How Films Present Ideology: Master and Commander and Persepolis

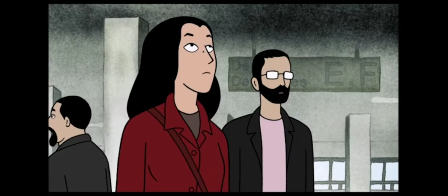0:00 In this video essay, I will be comparing how the directors of Persepolis, directed by Marge Ennings Trappi,
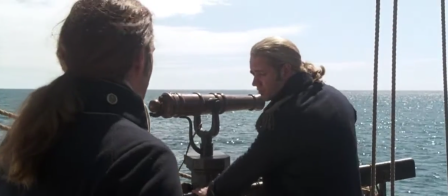0:06 and Master and Commander, directed by Peter Weir, present a number of ideologies, each telling a cultural story.
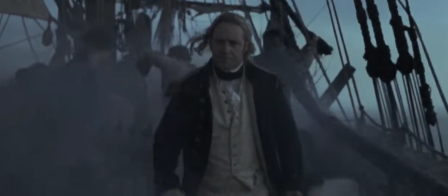0:12 I will discuss the creative techniques and camera angles used by directors to communicate these ideologies, as well as touching on how Western and Eastern films differ in this respect.
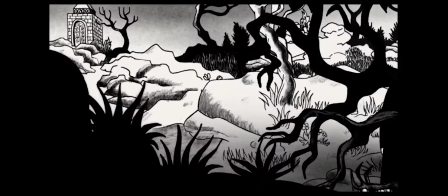0:21 Thus, the ideologies I will be discussing and contrasting are self-identity, nationalism and culture.
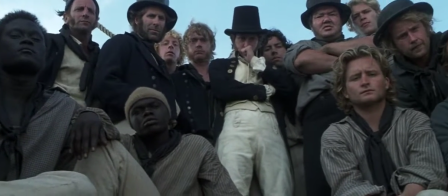0:31 The first established ideology present in both Master and Commander and Persepolis is the idea of self-identity.
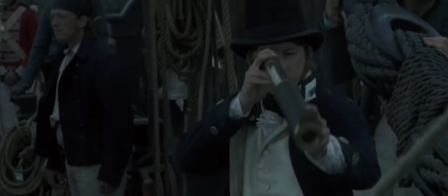0:37 In Master and Commander there are multiple examples of this ideology,
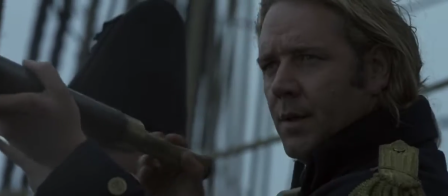0:41 with our main character Jack Aubrey exemplifying a captain who is very self-assured of his place in the world.
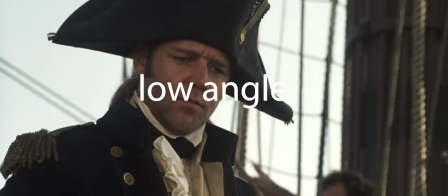0:47 We can see this from low angle mid shots that Jack is overconfident and undeterred, these These being the kind of traits that are very important of a man of his status to maintain.
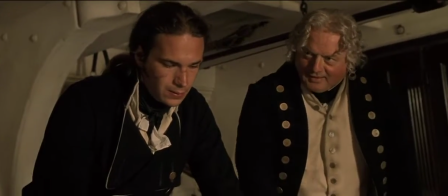0:56 During a meeting about whether to attack the ship or not,
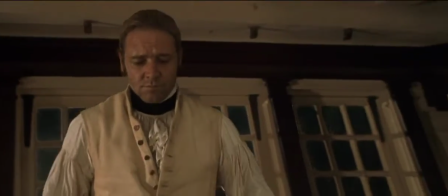0:59 Peter Weir pulls the camera back fast as Aubrey gets up and argues that every ship can go down no matter how strong.
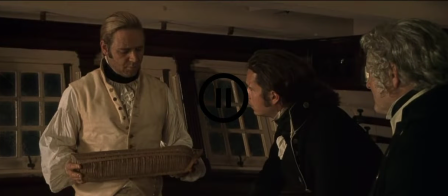1:06 Its fast dolly movement makes us feel the pressure and powerful energy of the character. Essentially we must push back to make room for his ego.
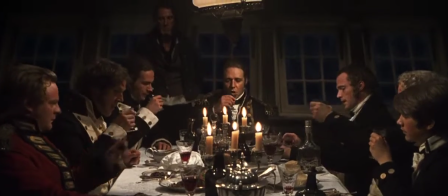1:14 Jack's identity is also linked to the ship and his responsibility as captain. Therefore every battle he has in it is a battle for his identity.
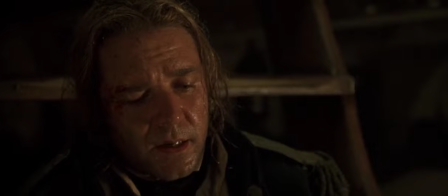1:21 When our heroes barely get away from the French, Jack confines to Dr. Stephen about his doubts and his own abilities as captain.
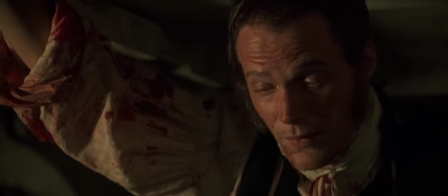1:29 As Aubrey questions himself, you'll notice the conversation shot in medium close-ups.
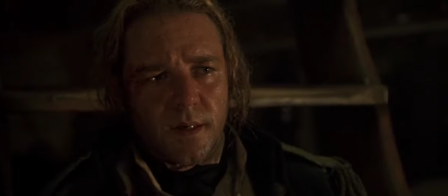1:33 This is done frequently by Peter Weir to tell the audience this conversation is important to the character's development and identities.
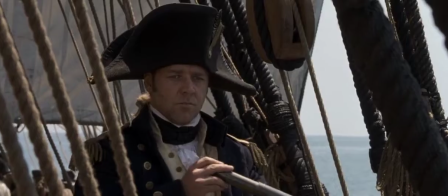1:41 A similar scene occurs later in the film when Captain Jack must make an important decision about whether to follow the French or stay on the island.
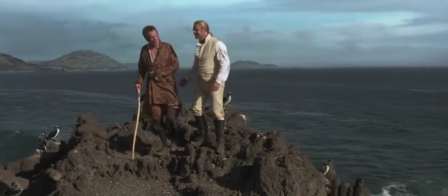1:49 He is at a crossroads, and ends up choosing his duties over his friend.
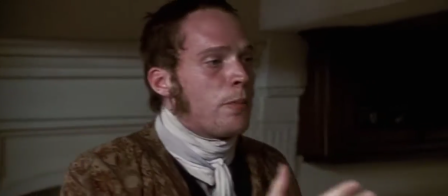1:53 As tension builds through the argument, and true feelings come to light, Weir follows the actors quickly in medium close-ups, as they pace back and forth around the room.
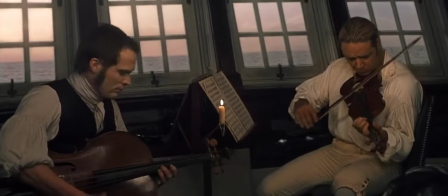2:02 When the Doctor eventually realises Jack has lost all respect from valuing any mission over their long friendship and individuality,
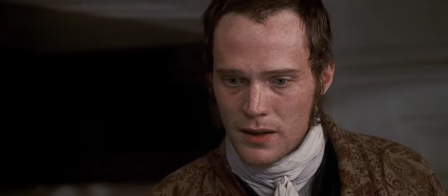2:09 the medium close-up on Steven moves into a close-up.
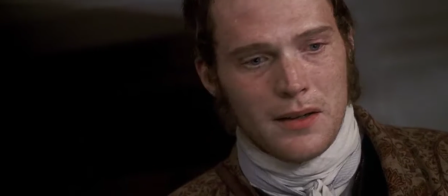2:12 This example of the camera pushing in further than ever before represents a climax in both characters clashing self-identities.
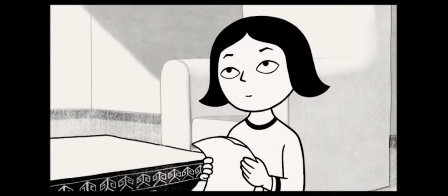2:22 However, in the film Persepolis, this ideology of self-identity is conveyed very differently.
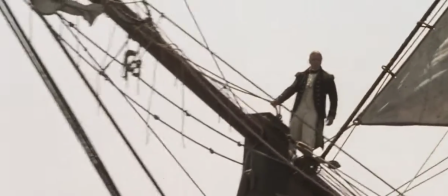2:27 Instead of heavy use of obvious Hollywood camera angles and movements that we see in Master and Commander,
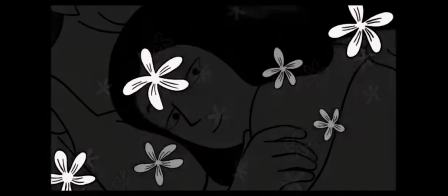2:32 the director of Persepolis shoots varying shot sizes, as well as implementing unique animation techniques and voice-over to support their ideology.
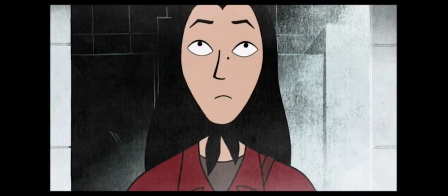2:40 A good example of this is at the start of the film,
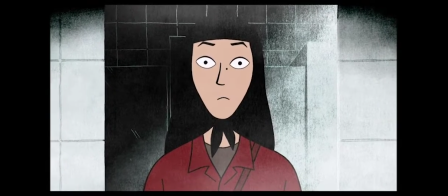2:43 when our main character Marjane is at the airport bathroom putting on her headscarf, while an older woman to her side applies make-up.
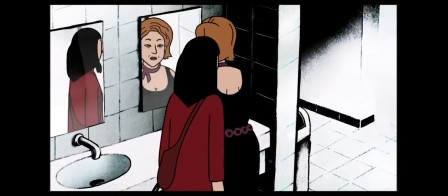2:50 When Marjane walks past, the camera cuts from a two-shot to a close-up of the older woman giving her a dirty look.
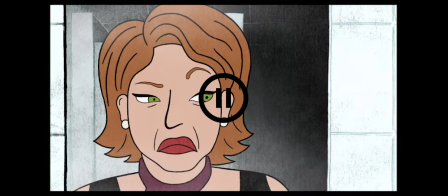2:56 The close-up is chosen to highlight the hate and negativity Marjane is experiencing. We don't know if this actually happened, but it's how she perceives people in France feel about it.
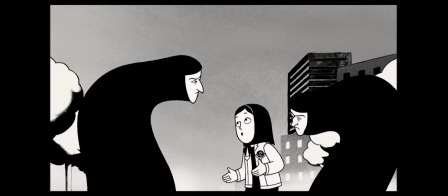3:05 This theme of Marjane feeling like an outcast will pop up in many scenes to come, as it isn't limited to how she feels overseas, but in her home country as well.
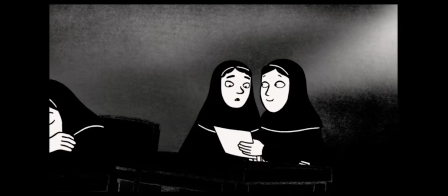3:14 From a young age, we can see through her fascination in Bruce Lee and punk rock, shot in close-ups to indicate meaning, that she likes the idea of being an outcast.
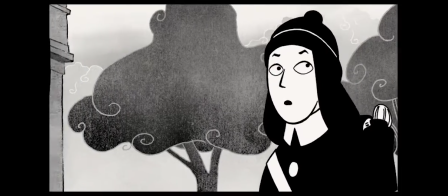3:24 Accordingly, when Marjane bumps into another outsider, an older boy with a skull shirt,
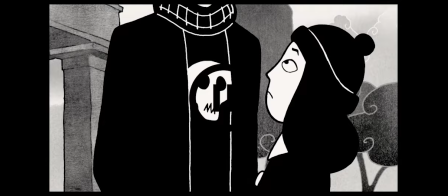3:28 the camera is at a mid-shot, showing the young girl looking up at the boy's head, who is absent from the frame. This is done by the director to give us the perspective of a young girl this age.
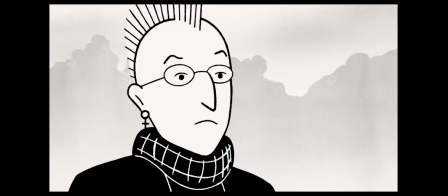3:38 The next few close-ups are chosen to tell the audience that this character is important and that Marjane straight away looks up to him.
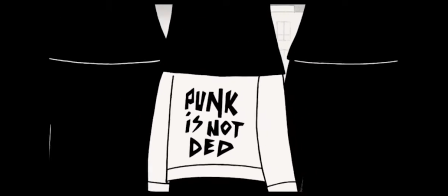3:44 Although Marjane's identity is made up of many foreign western interests, we can see she is heavily influenced by her childhood experiences in Iran.
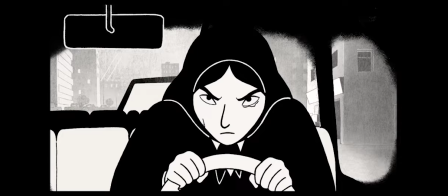3:53 Sticking out the most is the traumatic experience Marjane sees her mother go through with men.
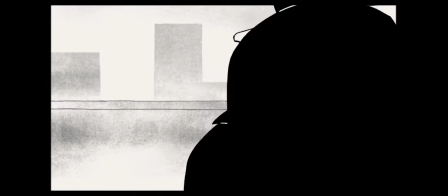3:57 In the following scene, we can see Marjane's mum unloading groceries into the car, when a strange man approaches her about lowering her headscarf.
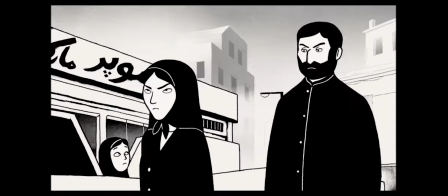4:05 The directors know something unjust is about to unfold, so does the audience by the use of eerie slash suspenseful music.
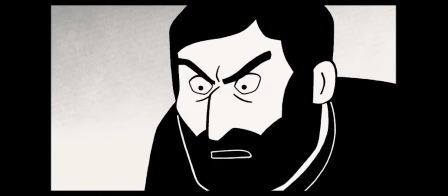4:11 The shot's cut to a close-up as the man verbally abuses her with a sexist comment. This is followed up with quick-cut reaction shots of both Marjane and her mother.
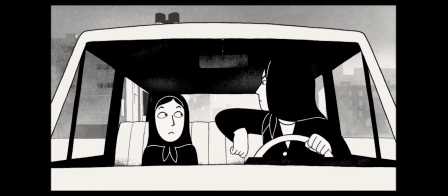4:20 In doing so, the audience is left feeling shocked, just like the characters. As seen through an encounter later on in the film when Marjane has a man arrested,
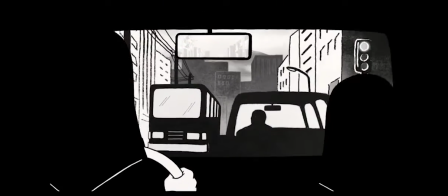4:29 this experience stayed with her and went on to influence her identity and thoughts towards certain men.
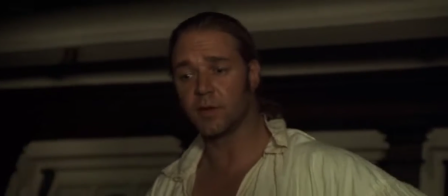4:35 These examples I've highlighted show that both respective films and directors have conveyed this ideology of self-identity in very contrasting, differing ways.
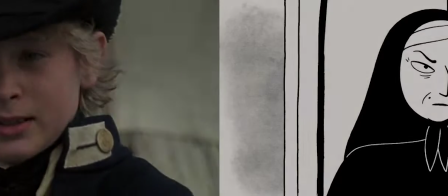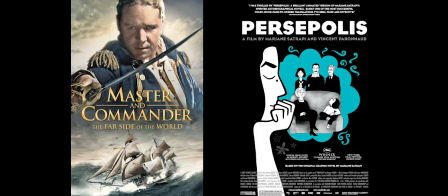4:51 Our next ideology in both films, and probably the most distinct to compare, is nationalism.
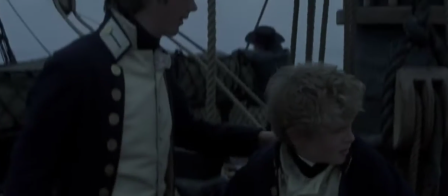4:57 From day one, the characters in Master and Commander are both patriotic and loyal to their country.
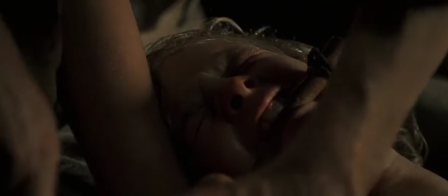5:02 Even the likes of kids and teenagers put in halvesway only show pure grit and devotion for their nation.
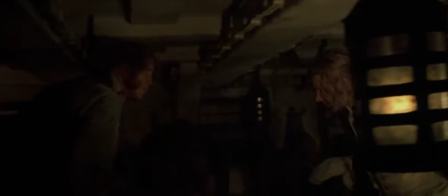5:11 We can see this represented by Peter Weir during a scene where Captain Jack is using the wounded in a tracking white shot after a bloody onslaught from the French.
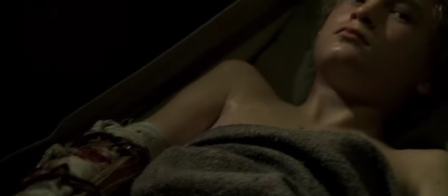5:20 Here the camera moves up from a bloodstained broken arm to Lord Blakeney revealing a scared little boy's face.
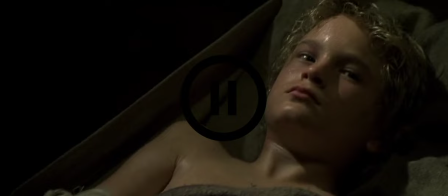5:26 The director uses high angle shots in this to convey the child as weak and vulnerable. Lord Blakeney's scenes are very hard to believe in modern day, but they do highlight the obscure yet factual nationalism of this period the film is set.
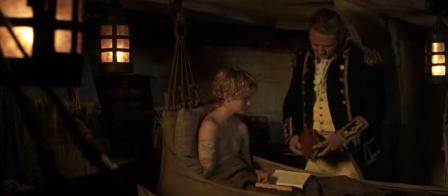5:42 The patriotic values characters like Lord Blakeney possess can be seen stemming from advocated role models like Lord Nelson,
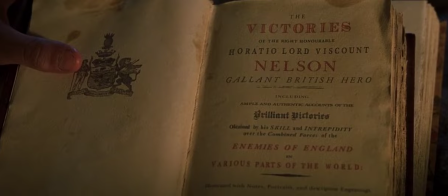5:49 one of Britain's most famous naval heroes.
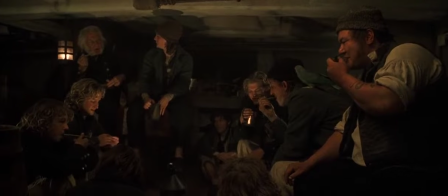5:52 In Master and Commander, Lord Nelson represents everything the country stands for, and for the young boy Lord Blakeney, he is someone to aspire to.
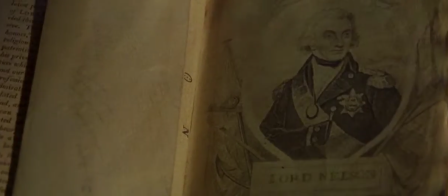6:00 The director communicates this through a point of view close-up, pushing in on Lord Nelson's picture, clearly indicating him as an important figure for the young boy overcoming injury.
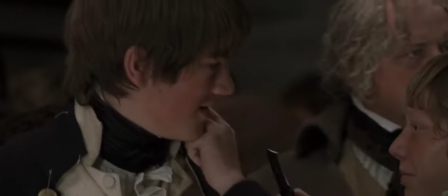6:10 Another important moment for this ideology is when our characters are preparing to get into close action.
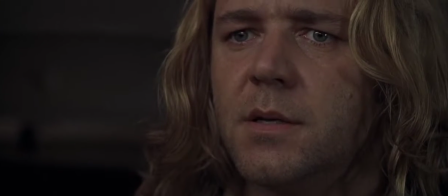6:15 Captain Aubrey makes a patriotic speech, reminding the crew in England is under threat of invasion.
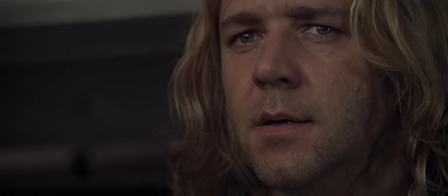6:21 As Jack talks about how this ship is England, Weir has a close-up on Jack to signify this importance.
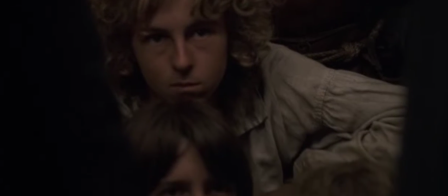6:27 Reaction shots pan down and across the ship's crew,
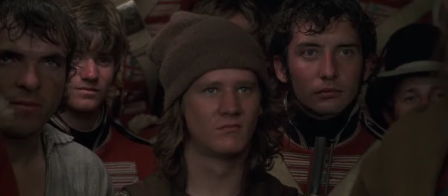6:30 also cutting to medium close-ups of members to highlight how much the captain's words mean to them and their personal identification to England.
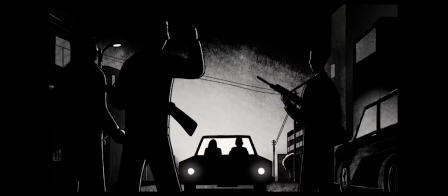6:38 On the other hand, Persepolis portrays nationalism very differently.
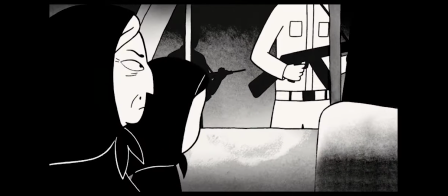6:42 Throughout the film, nationalism is presented as an unpleasant thing because it links back to conformity with the new regime.
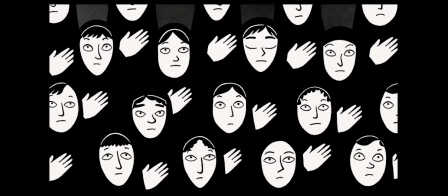6:48 The main character Marjean wants to be proud of her country but doesn't believe in the religious rules and conformity the regime present.
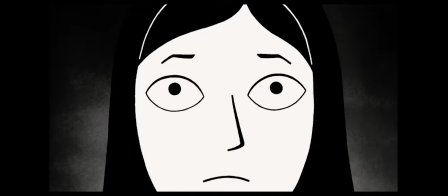6:55 Therefore, as an outsider, she finds it very difficult to express herself.
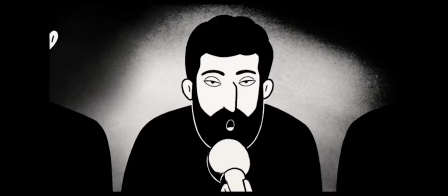7:00 This concept is shown by the director when Marjane is attending university and is told by similar looking men in front of microphones, in a full shot,
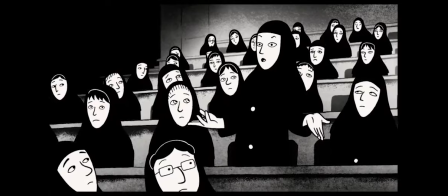7:08 that she and all the other women at the university should be dressing even more conservatively,
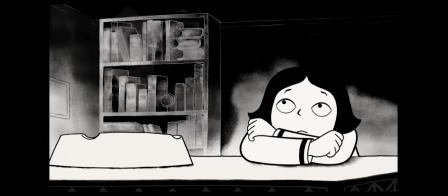7:13 limiting any hope of individuality. On top of this, it's important to remember that we see the nation of Iran through the eyes of our protagonists,
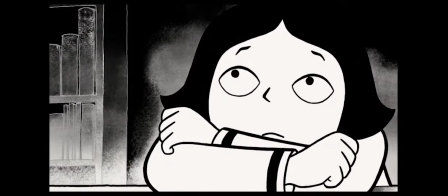7:21 and Marjane personally has had some very traumatic experiences growing up.
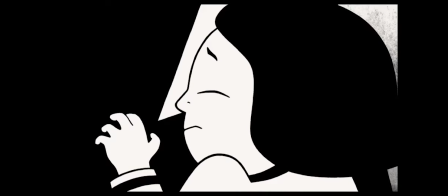7:26 When Marjane's uncle, who she was very close to, was arrested, he asks if she will go see him in prison.
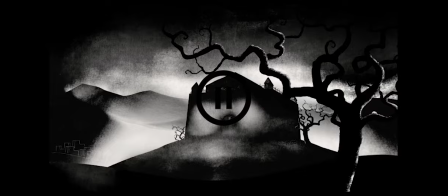7:32 In this scene, the director chooses to start with an establishing shot that tells us a lot about how a protagonist sees as part of society. The trees are shaped to look wicked and the prison looks like a dungeon right out of a horror movie.
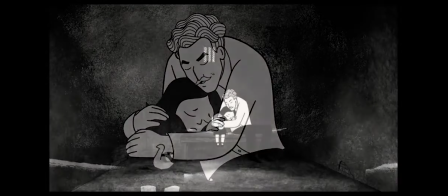7:44 By the end of the interaction with her uncle, the director cuts to wide shots to show how alone and and isolated Marjane feels.
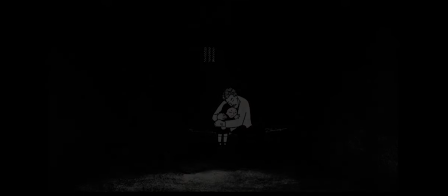7:52 After experiences like this, Marjane can't help but see her country as a cold and unforgiving place.
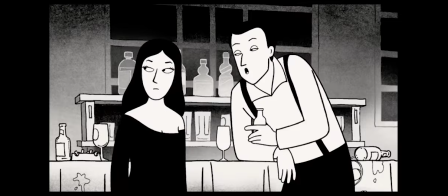7:58 Consequently, as an adult, our main character also has a hard time embracing her roots, as she feels everyone will just see her as a savage.
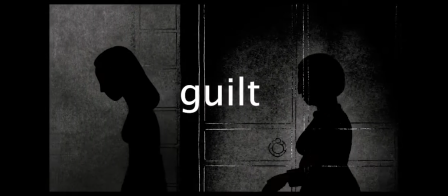8:05 This idea of guilt over national identity is shown when Marjane is coming back from a party and is walking alone down the streets at night.